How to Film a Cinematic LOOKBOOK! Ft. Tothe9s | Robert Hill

Hey, what is up everyone? My name is Robert Hill and today I'm going to be teaching you how to shoot and structure a cinematic lookbook.
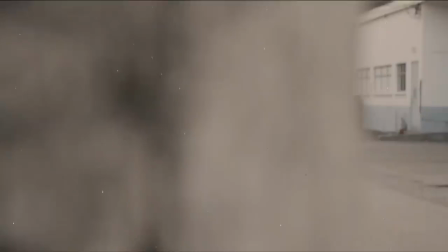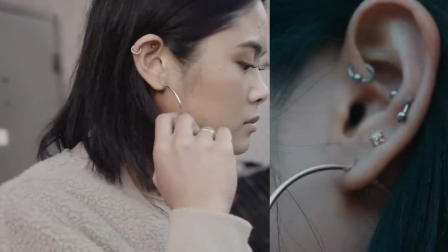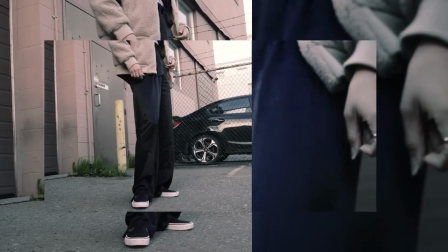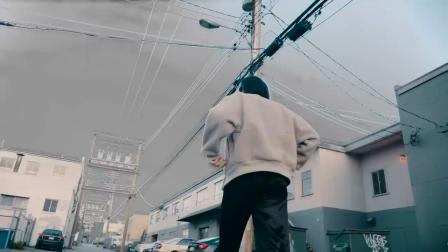So I hope you guys enjoyed that little video, just kind of a rough example of what you should do for a cinematic lookbook. Definitely there's so many different ways to do this, it's all up to your own style, but today I'm going to be teaching you the structure of what shots you want to look for when you get on location and how you actually get those with your camera. So I like to break down a lookbook into four different categories. But first, you need the structure, which is your intro sequence that leads into the actual clothing itself.
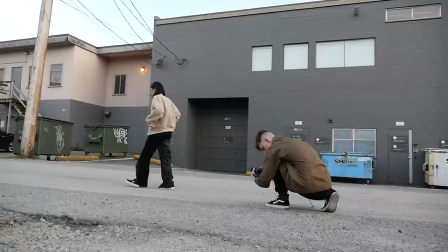[1:33]
So what I used was just Richie walking around and different location shots,
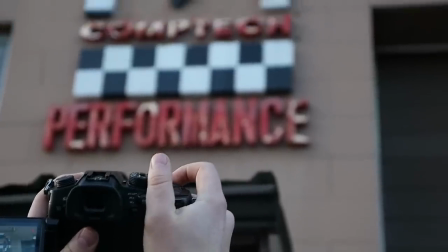[1:40]
something that was a little artsy, and I tried to get those shots the best I could. And most of them were wide shots,
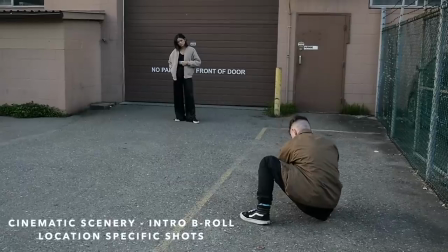[1:47]
just so you can let the viewer know what location or like the vibe it is. Next is the A-roll, or the shots of the clothing itself, and you want to break it into five different things.
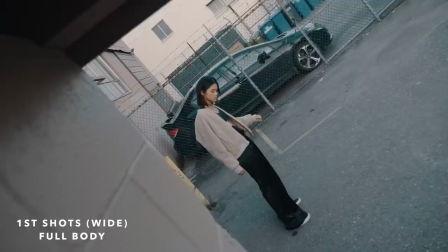[2:01]
So one, you want to start with wide shots, full body shots with shoes to head, all of that together.
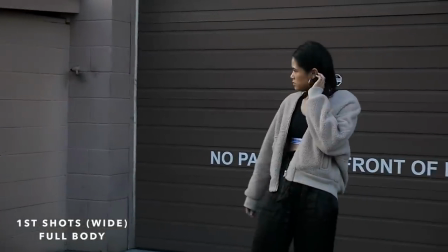[2:09]
And so you get those shots, you can get one wide, a little bit closer up, just to give them the setting or the feel of what the actual outfit is going to look like. And then you break it down into the other four categories, which is head, middle, pants, and feet. And for each category, I like to get at least 2 to 3 shots for each category.
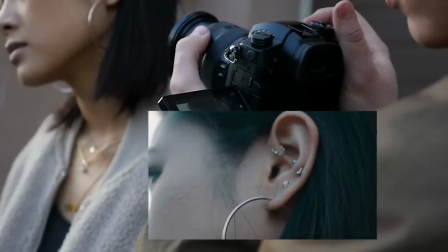[2:31]
So I got some shots of Cassie's head, which was the necklace and the earrings, and then her chest, which debuted some of the... And then, what the heck? Did you hear that? So I like to break it into four categories shooting A-roll.
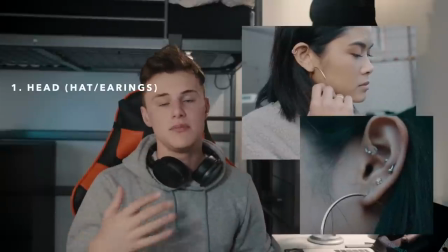[2:53]
So I like to have the top half, the middle half, the bottom, and the feet.
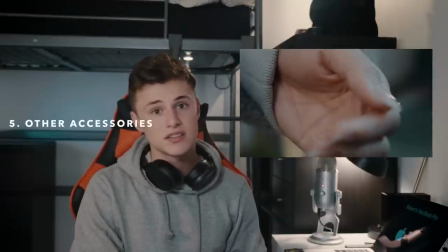[2:58]
And then if you have any accessories like Richie's rings, like for example, or a purse or something like that, that's a different shot. It'll be the same thing. So what I like to do for each category is get one close-up, one wide, and then one unique shot of whatever that is. So maybe some movement, something in there to just switch it up. And so I will go from head to toe and just do that. And if they have an accessory, it's the same thing. It just gives you, you don't have to use all that footage, but it gives you the option to maybe edit it in differently and overlay things.
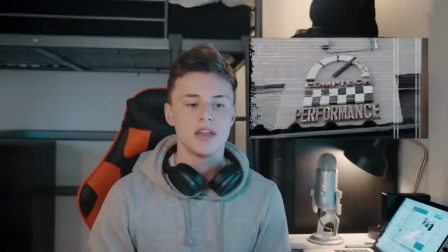[3:32]
So it's really useful. So for the effects used in this video, I made a lot of them were just in-house plugins that Final Cut Pro has.
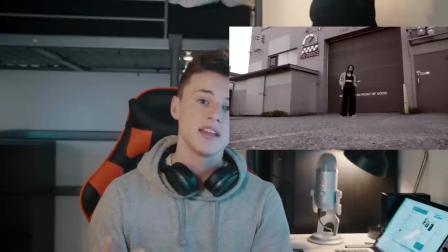[3:41]
You can really do whatever you want to switch up coloring and stuff. But one thing that I used and I suggest you to use is the scale tool,
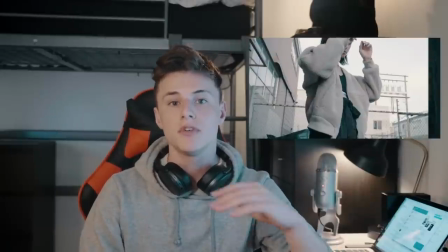[3:50]
where you can really just keyframe and move your videos about and crop them in certain ways
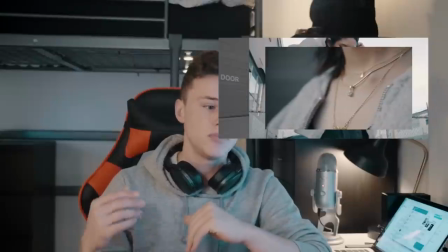[3:55]
that really look cool and debut the products that the person is wearing very well.
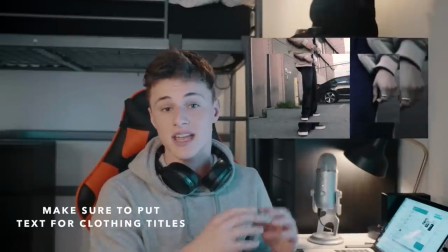[4:00]
Also, for each category, you want to make sure to put the text of what the actual clothing item is.